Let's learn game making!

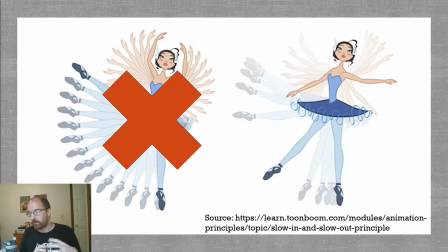34:44 Again, the motion of the ballerina here going into her pose would be very just dead. It would seem artificial and robotic if you just had the version on the left,
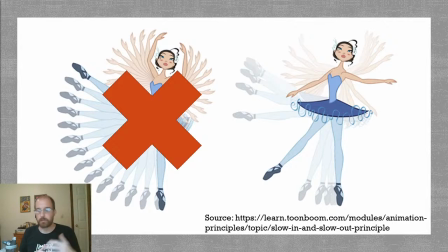34:59 which is, again, that evenly tweened, interpolated version, versus if you have, some frames padding, like coming out of the first key and then quickly lifting and then,
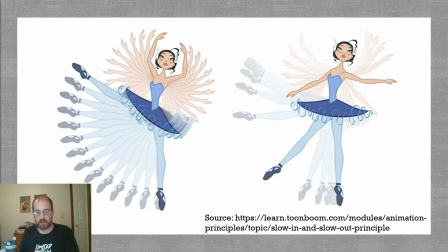35:16 slowly going into the next key. Again, Nemo here,
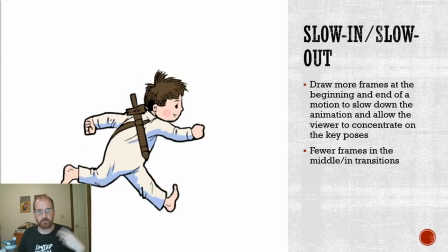35:22 his like middle of his run is very fast, but then around the key poses,
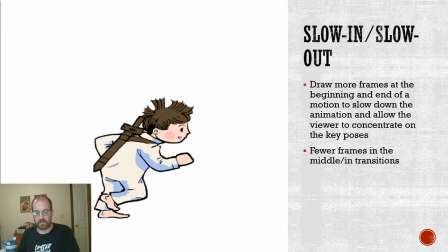35:28 he slows in and slows out, and that gives you this sense of like, again, with a character like this,
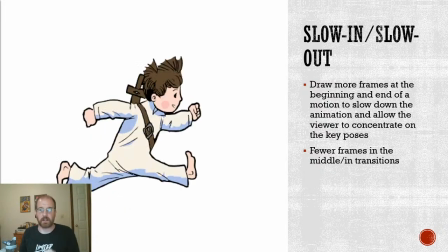35:35 he's a video game character, and you get like a
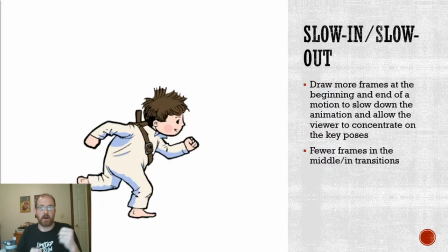35:41 adventure when he's on his ups more, when he's on his up poses.
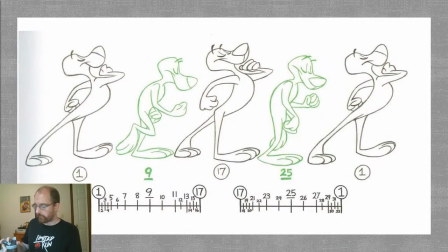35:48 So here's another example of this. Now, you don't actually see all the frames here. This is the pictures of the earless dog that you see here from Eric Goldberg.
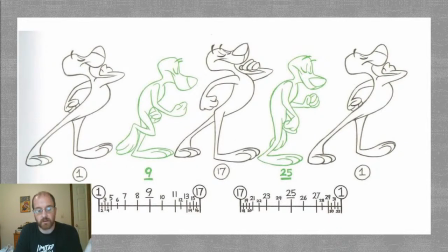36:01 And by the way, he's an earless dog because if he had ears and a tail, the artist would have had to draw the follow-through and the overlapping action. And for animation tutorials, it's more instructive to not have that extra detail.
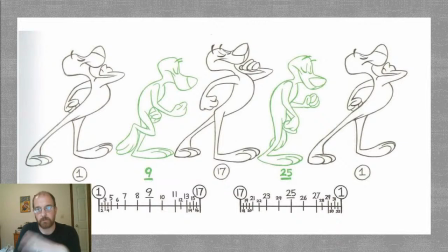36:20 So you can just like see the character doing keyframes and breakdowns, which if you recall from the spacing and timing lecture, that's what this illustration is for, is demonstrating the concept of keyframes and breakdowns. But the other thing, again, it's instructive insofar as like what is the
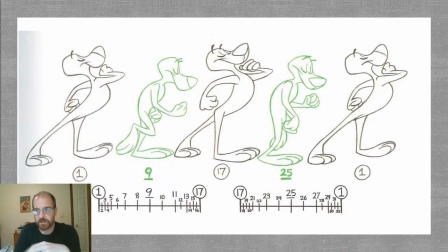36:39 workflow of follow through and overlapping action. You do your keyframes with pose to pose, and then you go back and you use straight ahead animation to do, the follow through parts, the braids and the ears and the tails and the capes and the dresses.
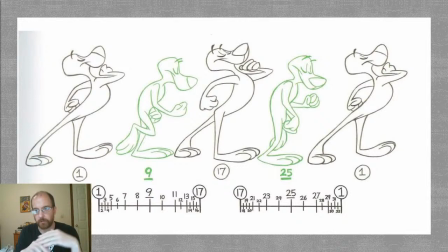36:59 Now, and if it sounds like I'm talking about the principles from last week, all of the principles are cumulative. They all come together to create animation. So we don't just take them as we see them individually. We use everything. This is our whole toolbox of motion.
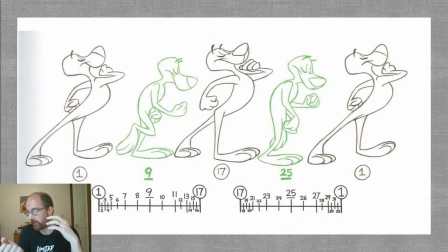37:19 So, but in terms of slow in, slow out, I don't want, you see the keyframes and breakdowns. If you recall, the key poses here are attitude poses, which is there to tell us, like, they're these exaggerated poses here to tell us that this dog is feeling pretty good.
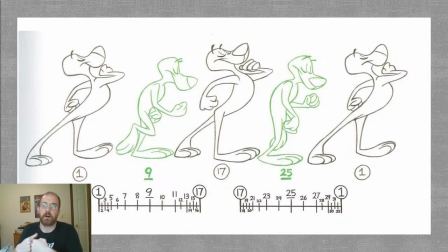37:38 He just voted, and he's feeling pretty good about it. Like, he early voted. That's what he's doing. Totally. So he's feeling pretty good about himself. And he's doing kind of a slow, proud walk, like full of himself walk.
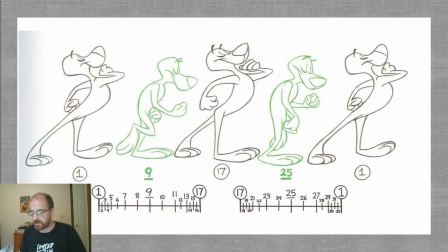37:57 And to really sell that idea, let's look at the in-between chart. Now, here's where we get a sense of like the slow in, slow out. You see slow in, slow out notated here.
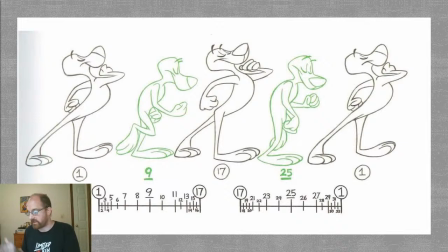38:11 So key poses are 1, 17, and then it loops back around to 1. And then the breakdowns are 9 and 25. So those are evenly spaced. Like, the breakdown is right in between the in-between. That's normal. But the
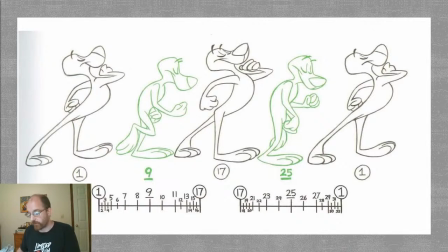38:29 slow in, slow out, you see 1, 2, 3, 4, 5 really tightly bunched together on that chart. And then 12, 13, 14, 15, 16, 17 really tightly packed together.